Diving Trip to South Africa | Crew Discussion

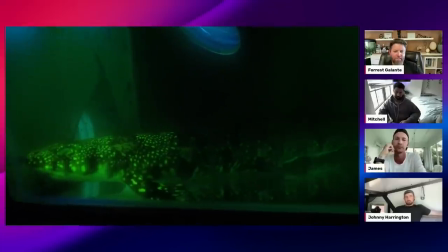38:51 like something we did in post or something explain what actually is happening here because i think it's pretty pretty awesome so
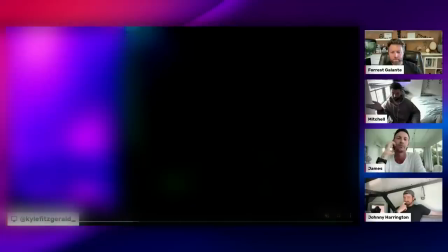38:57 in this scene jq jq james was filming uh and we wanted to get camera like in camera transition of what it looks like from the human eye versus what like what shark sees so on the left side of your
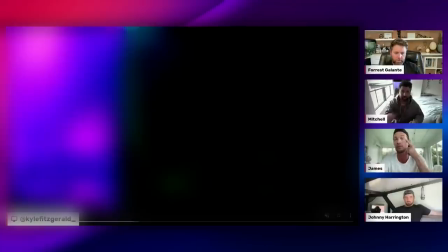39:10 screen with the black light that's what we see without anything over our eyes we would see a shark like that the right side of your screen is what the shark's vision is and what we're doing is we're just basically if you have the front of the lens We're just moving a filter left to right over the lens to showcase, you know,
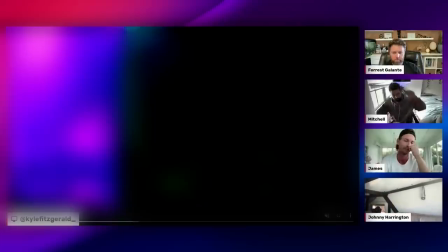39:29 what it would look like as if you were, you know, putting the glasses on or, you know, to just give you that shark vision.
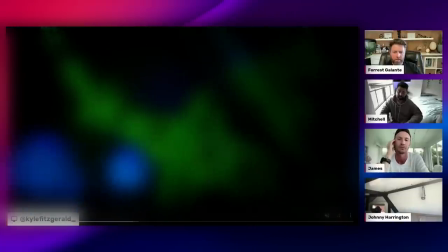39:35 But that's a fantastic shot of what it looks like to a shark. That's what they see.
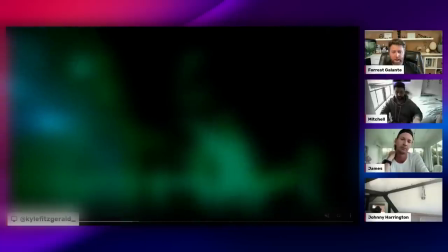39:41 And you're seeing, as a viewer,
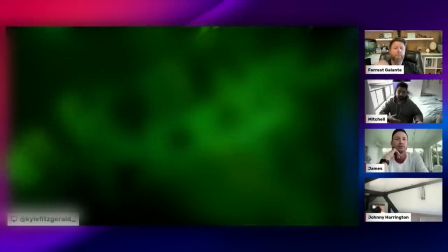39:42 you're seeing that because we've now put filters over our cameras to manipulate the light spectrum so that you're actually seeing what the sharks see now.
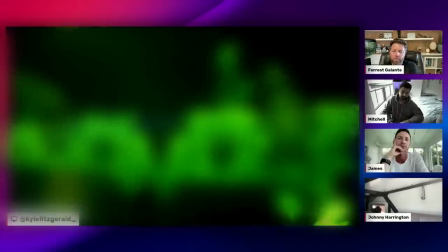39:51 which as a viewer you think this is the oh sorry mitch no you're good i was gonna say as the viewer you
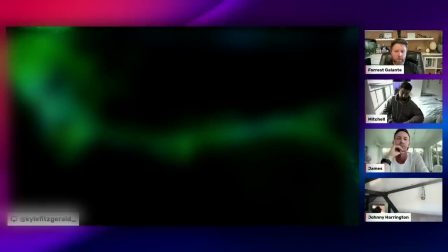39:58 think this is like oh this high-tech crazy i mean these are literally yellow filters that you buy for like kids black lights
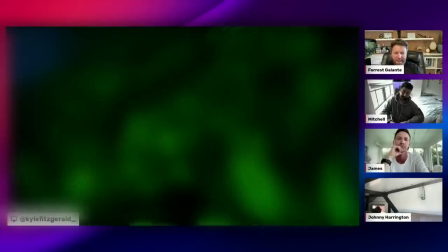40:05 that we duct taped over the lenses like you know we're we're making this stuff up mitch went and glued one which worked pretty well but outside of that they were
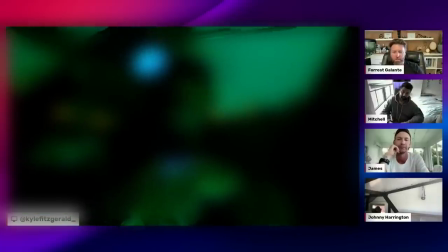40:13 all like electrical and duct taped on but it did result in just this amazing glowing i mean jq you must have said 10 times
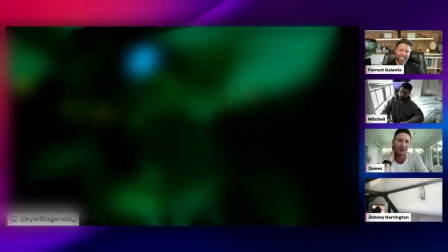40:21 like holy shit or this is so insane like it was amazing i don't think any any of us expected it and that's the other thing you can see the outside of the tank is like covered constantly covered with like fog and steam because it was a hundred plus degrees in that sauna of a room so we're constantly like wiping the tank and then we'd have 20 seconds to shoot before it would fully steam up again so we're constantly like fighting those elements but it didn't take away from like how truly just rad it was to see this shark glow in the dark well what i thought was my favorite part about that whole thing was we so we shot that whole scene like jake you said it was like 100 degrees in that that room so we had to just keep every three seconds we had to just scrub like wipe down the wipe down the tank because it was just kept steaming up right so we we got as many good shots as we could but like we watched the footage back at the end of the night and we were like it's good but like it's just you can tell there's steam and it's just we weren't we weren't like 100 happy with it so then a few days later forrest was diving was like i caught another one of these sharks and jq and i were sitting on the boat and we're like well we have the tank and a tarp here should we just get some more b-roll of it you know so we were like go bring it up so jake forrest brought the shark up and jq and i put it in the tank and we went we literally on a dock we put it back over because we didn't have enough the first time we didn't Of course, we didn't get enough. We probably did. But we're steaming it. And of course, the same exact thing happened. We're like, it just started steaming up. And we're like, JQ and I were like, God, this is just not going to work. This sucks. And then I think JQ was sitting there. He's like, why don't we put some C-drops on the glass? And I was just like, son of a bitch. It worked so well. And it worked so well. It was like so frustrating. And Boris uses it in his mask. And we stuck on a paper towel and wiped the glass with it. And instantly, perfect. Yeah. And we just both sat there like, but that's just some of the fun things that you do, like doing these shows is like, you don't plan any of this stuff. You just kind of make it up. Sometimes you make it up as you go and you just kind of improvise and everything. Do you remember being up at 2 a.m. super gluing that tank to the board? You know, we like ran around Cape Town to find a pet store. And then we finally found a pet store on our like one one sort of break day when the weather was bad. And the guy's like, what do you want the tank for? and we're like, just, just sell us the tank. We can't explain this. Yeah. And then, uh, yeah, super glued it to a board and loaded it on the bone. It was super fun. Um, I think instead of going to the brub stuff, I think maybe, and you guys watching this comment, if you'd like to do this, I'll have Christine on and we'll talk to her about her brub work and all of the species she found. Cause I think that's better than us for idiots talking about it.